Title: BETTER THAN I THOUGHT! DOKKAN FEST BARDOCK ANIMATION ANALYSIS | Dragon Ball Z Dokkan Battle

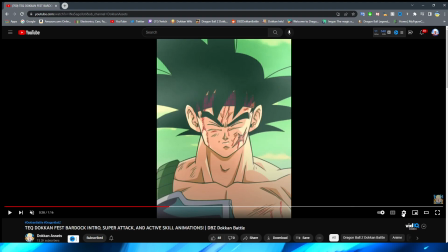really good, I think they definitely did a good job with that, I want to see that in the slow-mo speed,
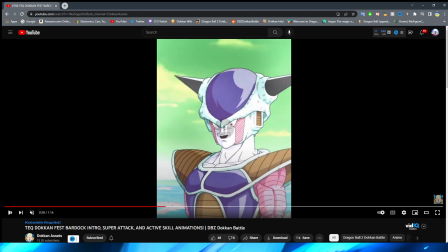right, where Frieza phases in, and then comes into focus, I think that shot looks really good too,
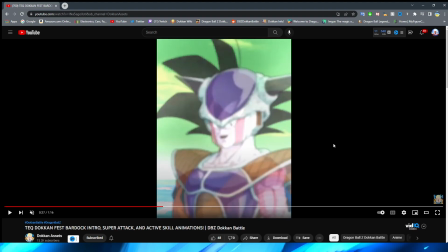I do kind of wish that they did something where like Goku almost morphed into Frieza or something like that, but I'm sure that the reason why they did it like this is because this is how it looked in the original anime.
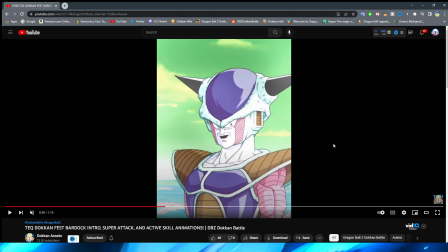So, you know, again, where the anime has some shortcomings, I don't want to, you know, blame Dokkan for those shortcomings for sure.
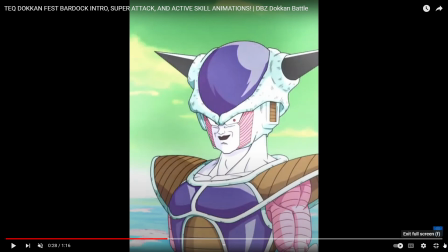We have a quick cut over to Bardock and I have to say with this shot of Bardock here,
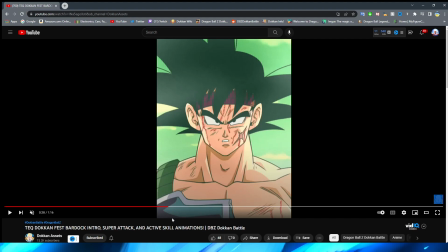this is actually a very good use of very quick snappy changes in emotion. I think sometimes with Dokkan animations, the emotion changing looks a little bit janky when it's so quickly but this literally bardock is just basically losing his mind
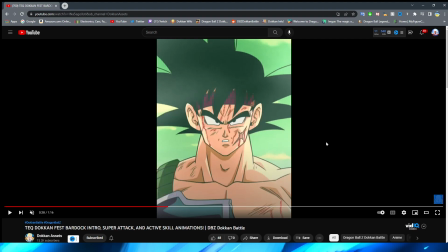right he sort of snaps in this moment right because this is you know he's just trying to understand the situation i think the eye close and
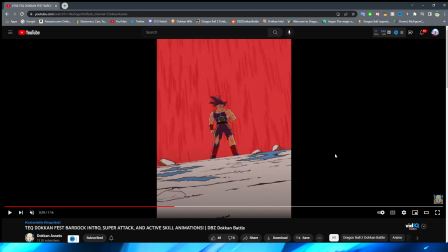his mouth opening right with his face sort of extending here looks great i definitely like this shot a lot now this shot here this is a very interesting shot to me right we have bardock then kind of being enveloped in this red light you know as he's sort of realizing the vision that
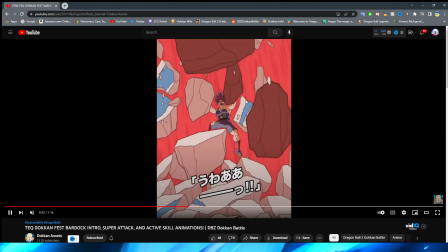he's seeing with the rocks breaking around him I do like the minimal movement that they have on him right as he's
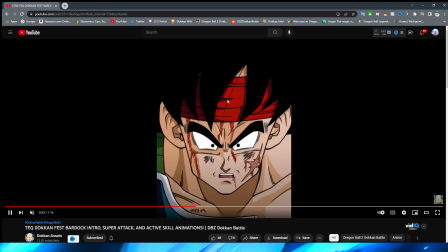sort of rising up you raise me up right
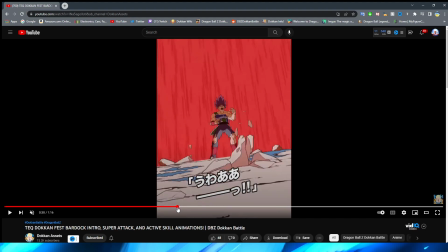it is a little bit interesting that in the very beginning of this it's a little bit janky right you can see that as
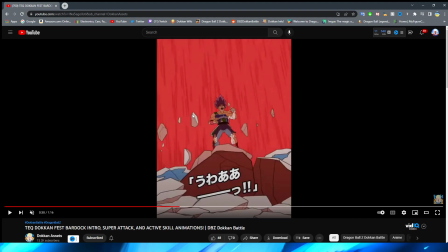the rocks are sort of forming right Marduk's arms look like they're in a little bit of a weird position is it before this where
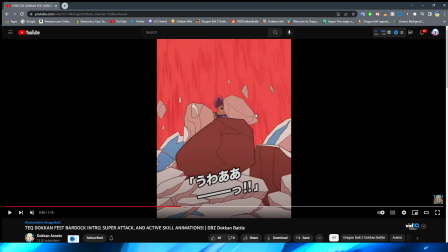his arms kind of change a little bit yeah you can see like his pose changes right there i feel like they should have changed it after the rocks covered
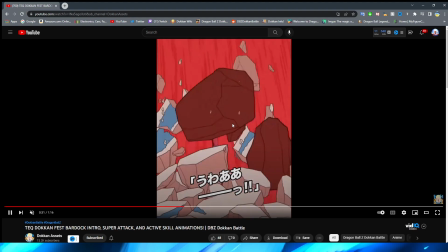him like once the rock was right here then they should have done the pose change because then it wouldn't be as noticeable with his hands changing so
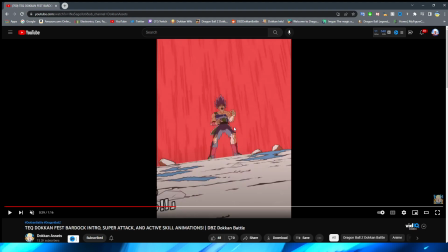drastically right even going from this to this right i think that there definitely should have been a lot more here right even like an asset fade i would have preferred from it just going from this very dark shot to this very light shot of the light kind of enveloping him as he's being hit with this now
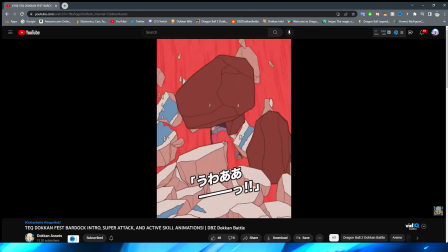the other thing that I wanted to note about this particular scene is it's incredibly strange that they did this from so far
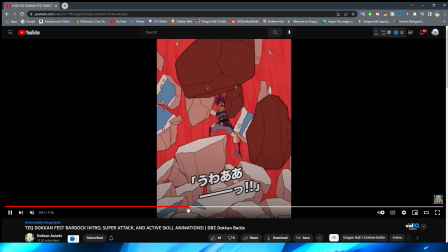away because usually this is the part where Bardock is like super close up if memory serves right
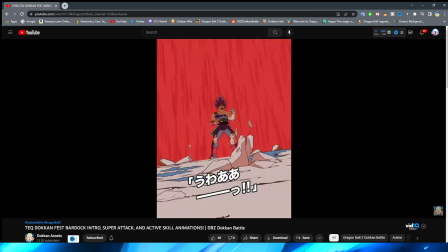it's just kind of weird that they did this shot so far away I lately I feel like Dokkan has been doing that,
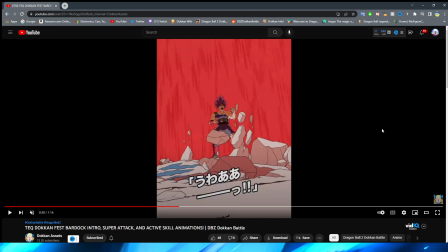where there's some shots that I feel like should be pulled in a lot for the animations, and they are really far away.
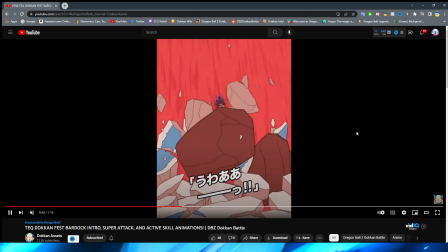Why? I don't know. But nonetheless, the shot looks pretty good overall.
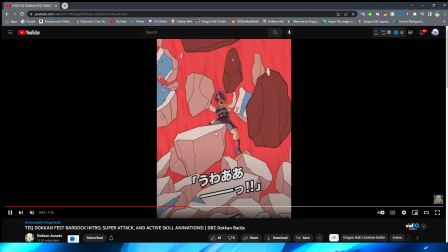I do like, as well, I'm not really a fan of, like, how it just cuts back to Bardock's face.
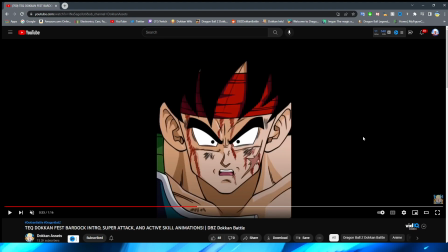I kind of wish there was another transition there, right? I mean, to be fair, I guess it makes a little bit more sense, because obviously it's him sort of realizing what's going on, right? but i really like this because right bardock is lifting up his head right and you finally get to see where he actually is
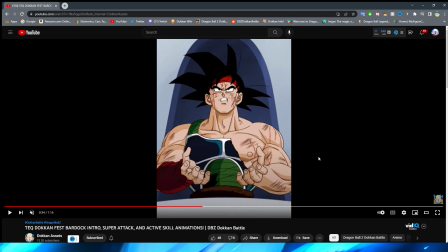which is on the balcony obviously this takes place after he tries to convince the saiyans to join him against frieza right but what i really like about this animation is that in the beginning you don't actually see him standing on the balcony right you basically get this like close-up shot of Bardock here right
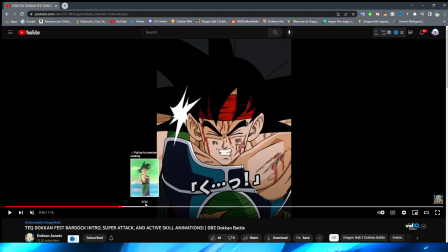and then the little twing right you can kind of see the background is gray which is like the opening that's behind Bardock when it actually goes to you
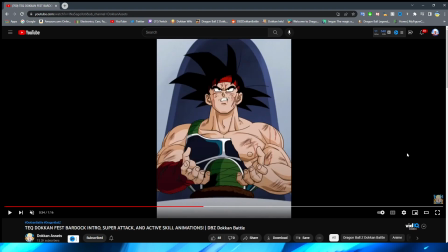know him there but this animation is really cool because you sort of don't know what's going on if this is a dream or not I mean obviously if you watch the anime you know but it kind of feels like you almost get into Bardock's mindset a little bit um with how they have
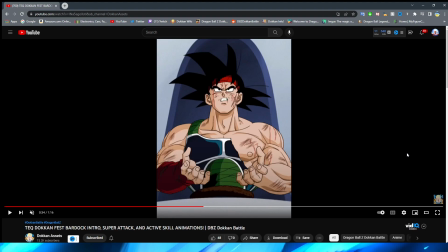this set up which I think is really cool. I don't know if that was intentional or not, but good job. Nonetheless, though, obviously this shot of him on the balcony looks really, really nice. Even his hands moving here, like they did so good on animating this section.